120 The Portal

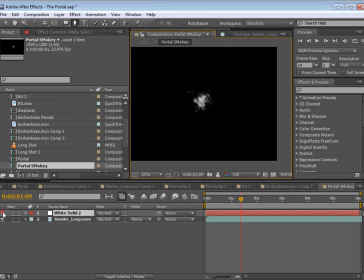[16:28]
And we're going to create the basic shape of our portal. So we'll just click in here and, I don't know, maybe we'll just use the oval.
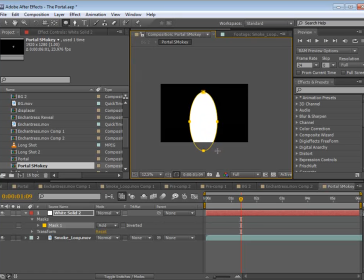[16:37]
Save some time, you know. Instead of having to make 4 points, I'm already done.
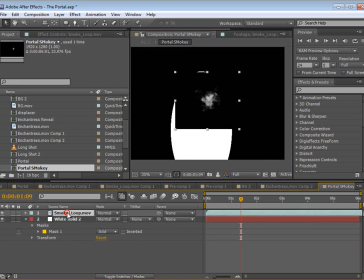[16:45]
Genius. Okay, so we'll put this down here at the bottom. We'll take our smoke and we'll set it to screen.
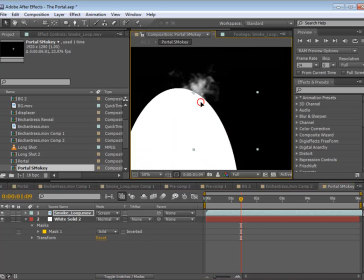[16:52]
And so now it's you know, on top of this oval portal thing.
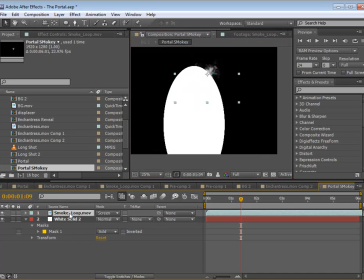[16:58]
One quick thing I like to do whenever I use a single element and duplicate it a bunch of times,
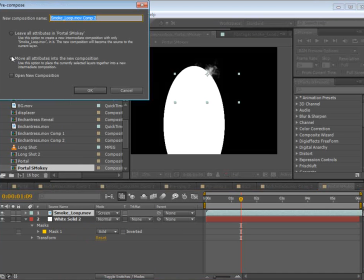[17:04]
I like to pre-compose it first and leave all the attributes.
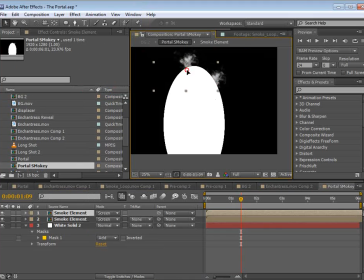[17:11]
And the reason I like to do that is so when I make a bunch of copies and then I decide that,
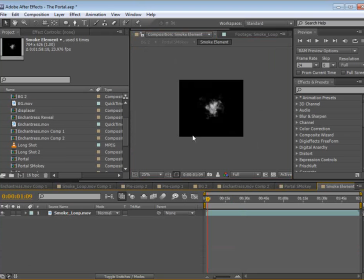[17:17]
oh, you know what, I want it to be blue, well, then I can double click on it,
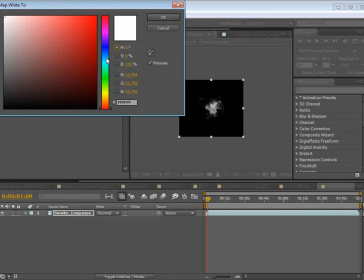[17:22]
go into it, you know, change the tint color to blue, and then all of the elements will update.
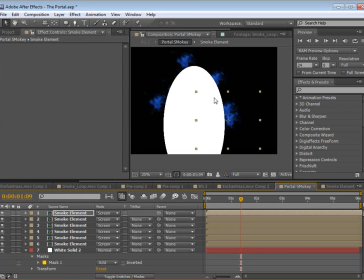[17:30]
So just a good idea. First, let's take our portal, we'll hit M, and let's bring the expansion of the mask down a bit, and we'll feather it out also.
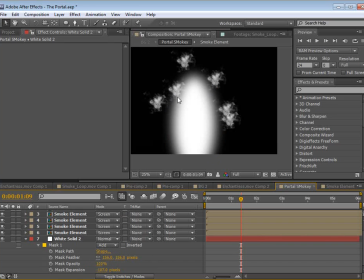[17:41]
We don't want this to really overpower the magical elements too much, so we'll just kind of be careful with that.
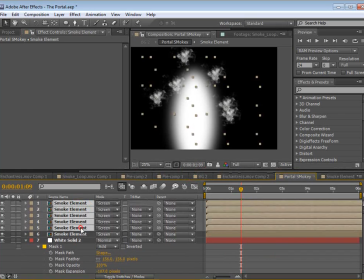[17:49]
Now, there's a couple of different ways we can do this.
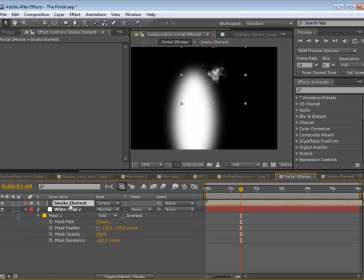[17:52]
Now, in the actual version, I used Particular to emit a bunch of different instances of this element. But because it's a free tutorial, we want to make sure as many people as possible can follow along. So what we have to basically do is duplicate the clip a bunch of times and move it around.
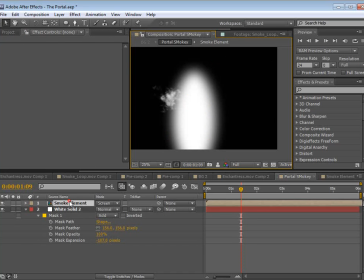[18:11]
So one little expression we're going to use, I'm going to hit R, bring up the rotation.
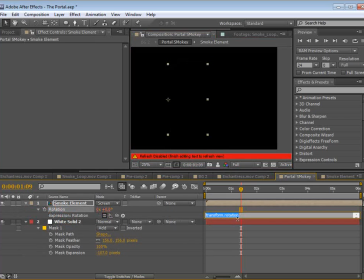[18:15]
I'm going to Alt-click on it, and I'm going to type wiggle parentheses 0, comma 360 and another parenthesis.
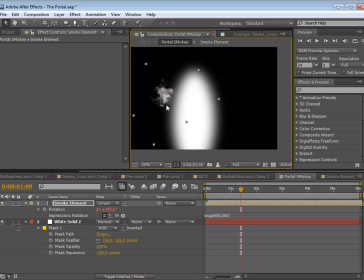[18:29]
And what that's going to do is randomly rotate the element. So when I duplicate it, the clips won't look identical because one is rotated slightly in a different direction.
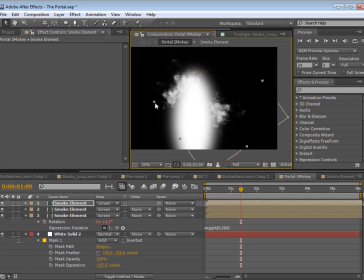[18:42]
So with that in mind, we're just going to go through, we're going to duplicate this a bunch of times. You know, you want to change the scale. You just want to, you know, throw this thing around. And we can actually do some more expressions on the scale and really get this thing dialed in.
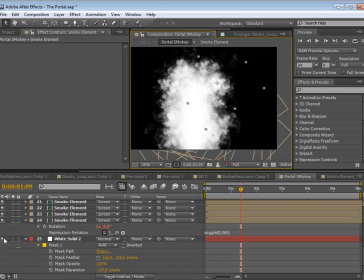[19:01]
But okay, so let's make sure our original clip isn't influencing this too much. It seems to be good. And one quick little thing.
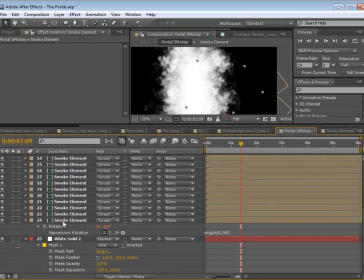[19:12]
So we have about 24, better duplicate one. Perfect.
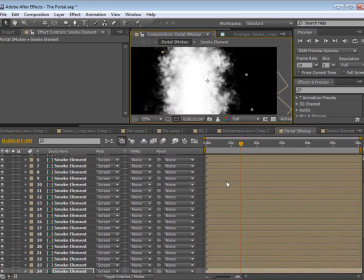[19:16]
We have about 25 elements, and they're all running at the exact same time.
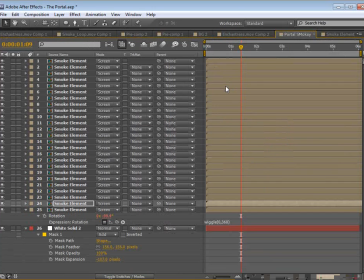[19:21]
So if you hit the tilde key, you can expand the window and just go through and just offset the time of some of these. And again, we can make an expression that would offset it, but we made the clip really long, so we're just going to,
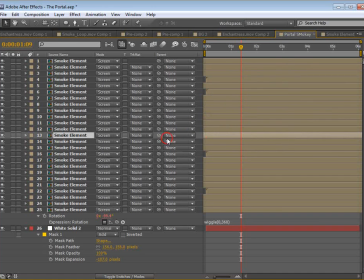[19:36]
you know, adjust a few of these so that it looks like they're a little bit more random.
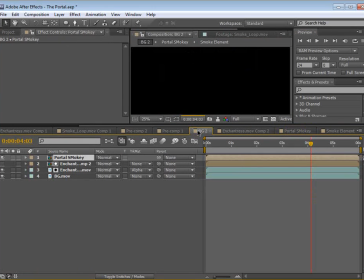[19:43]
So we'll go back to our background. We have our portal here.
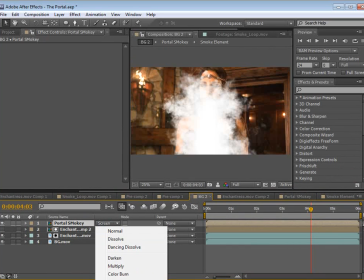[19:47]
We'll set the transfer mode to screen. There we go. And we want to put this behind her.
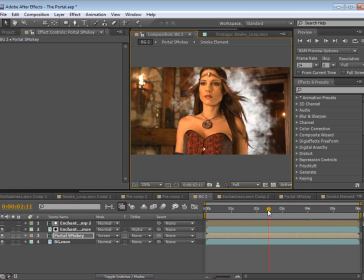[19:55]
We'll move it over to the side a little bit. And it's pretty much it.
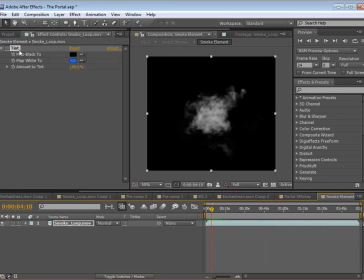[20:04]
Let's go into the smoke element, and I actually do want to tint it. So let's make it blue. Maybe not as obviously blue. Also, here's a cool thing. Lock the color here.
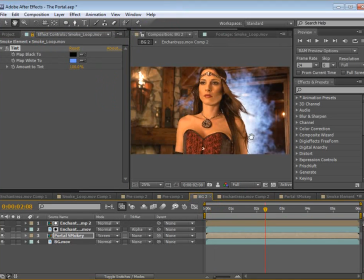[20:15]
Go back into the comp. And then we can, we can adjust it.
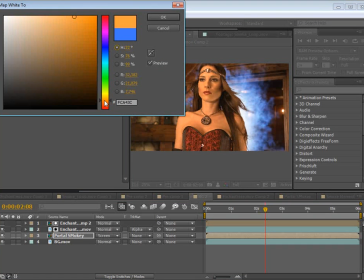[20:23]
And it updates. Now, we did talk about not doing a blue portal. That's right. We're going to do more of a warm, menacing portal.
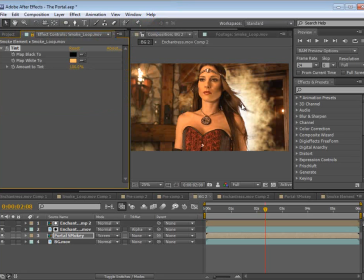[20:29]
So let's do that instead. So this is looking pretty good.
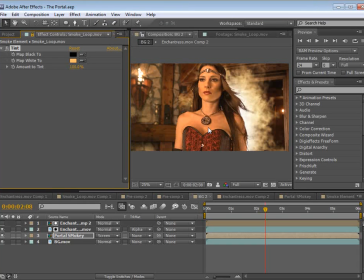[20:32]
I think doing this portal so many times, I've actually gone back in time and improved on my methods.
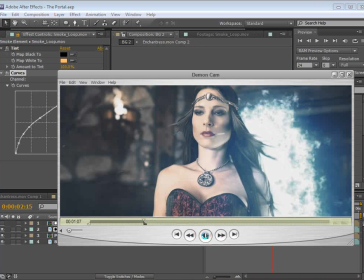[20:41]
Now, in the original clip, we have a bunch of particles flying out of this portal, and I have no idea why.
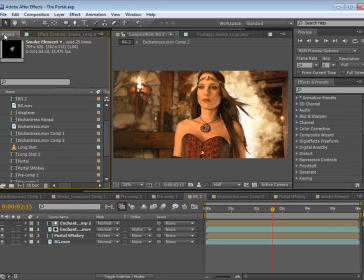[20:49]
It's just the air compression from the intermediate room. It's like when you go into a chemical lab and they have to clean you off before you can go in or go out. It's very similar to that. Has anyone seen the movie Outbreak? It's got Dustin Hoffman.
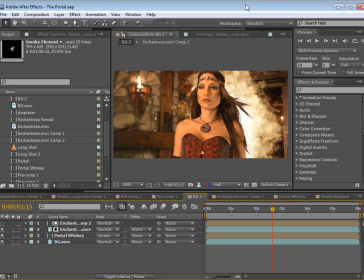[21:04]
Really good movie. It's about this monkey that takes this this medicine that makes it really, really smart, and then it starts taking over the world, basically, and then it gives all of its friend apes some of this chemical,
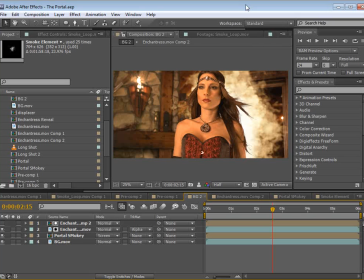[21:19]
and then they get really smart, and then they go into San Francisco and tie things up. So, pretty good movie. Now, or is that Planet of the Apes? I don't know. Very similar plots, actually. Moving on. What I want to do is create some of these microparticles.
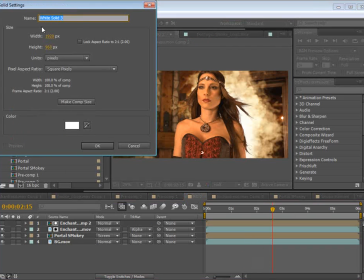[21:35]
So we're going to create a new solid, and we'll call this particles.
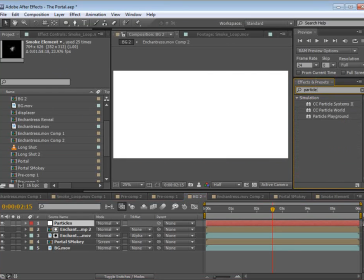[21:41]
And we'll come over to the effects and presets. We'll type particle world, and we'll take that, drop it onto our comp,
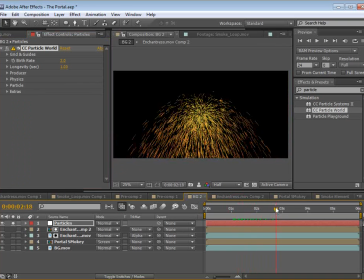[21:48]
and now we've got some cool 3D particles that we need to adjust desperately. Now, we are using After Effects CS5, so particle world settings are a little bit different than in CS4,
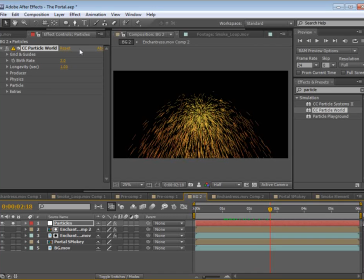[22:01]
CS3, but you should be able to follow along. If you just click on the options, some of the settings will be inside of there for like motion blur and stuff.
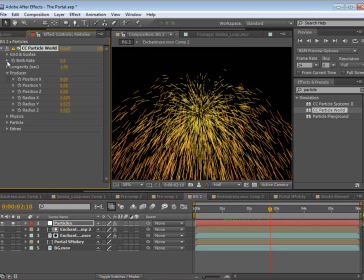[22:09]
So first of all, let's go ahead and play around with these particles.
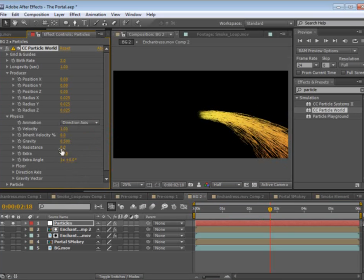[22:15]
First, let's make it directional. And then we'll rotate the direction towards the camera. So this is, I think that's away, and this is towards. So basically, we want to create some particles flying at the camera.
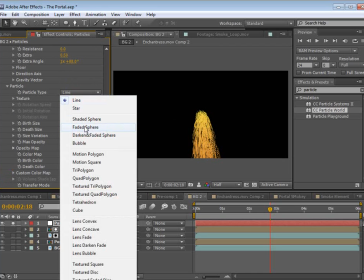[22:30]
So we'll go into the particle settings, set it to a faded sphere. Nice.
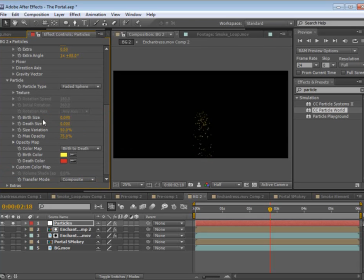[22:36]
And we'll make it nice and small. And we'll turn the motion blur on.
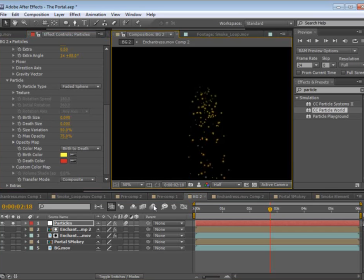[22:41]
So just click it here and then turn it on for the comp. So now I have motion blur. So in the older version, you go to the options, rendering, and then there's a checkbox for force motion blur.
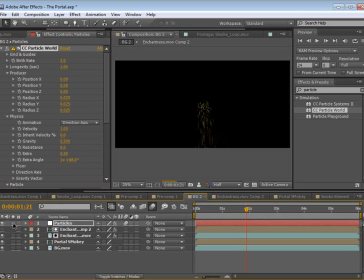[22:52]
So same idea, different methods. All right, so again, we want to make these particles flying at the camera. So let's go in here. Let's turn the velocity up a bit. Let's turn the size of the producer up so that it's portal size.
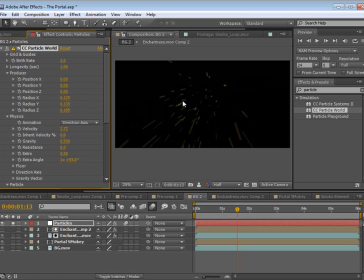[23:09]
And we might even rotate the angle so it's slightly across the camera. And we'll move the position here and just push the angle.
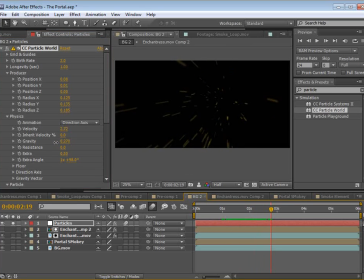[23:24]
Nice. Is there too much gravity? I think there's too much gravity in real life. Wish there was a way to control that. So this extra kind of gives us a little variation, so it's kind of nice there.
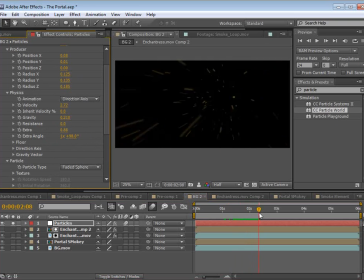[23:40]
I like that, actually. All right, so we'll shut that off there for a second.
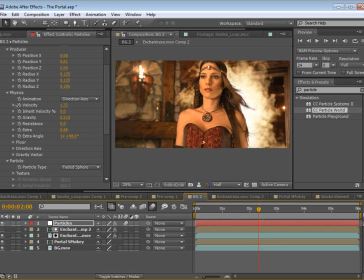[23:47]
And we've got particles flying. Maybe we bring that velocity down and just make sure that gravity's not affecting it too much. And we'll set the transfer mode to add. Cool. Maybe the birth rate is a little high. Maybe we'll set that to 3. So that's our base particles. So we'll duplicate this.
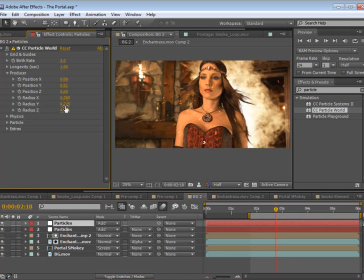[24:08]
And we'll go into the producer and let's make it a little bit bigger. And we'll go into the particles and let's make the particles a lot bigger.
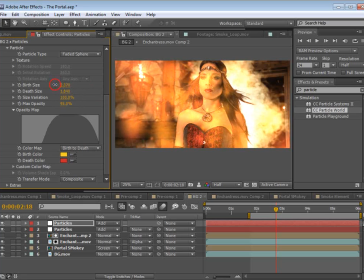[24:18]
Because we want this to seem a little bit more like smoke.
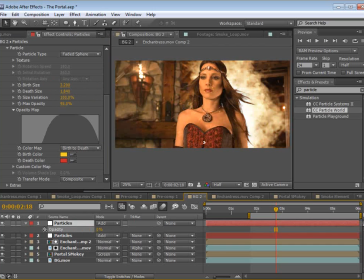[24:21]
So we'll hit T and we'll lower the opacity of this so that it's just a bit of a haze. And might even make these even bigger.
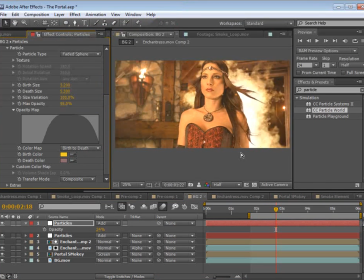[24:35]
Set this to be a little more of a neutral color so that it doesn't come off as being too warm. We can look at that by itself.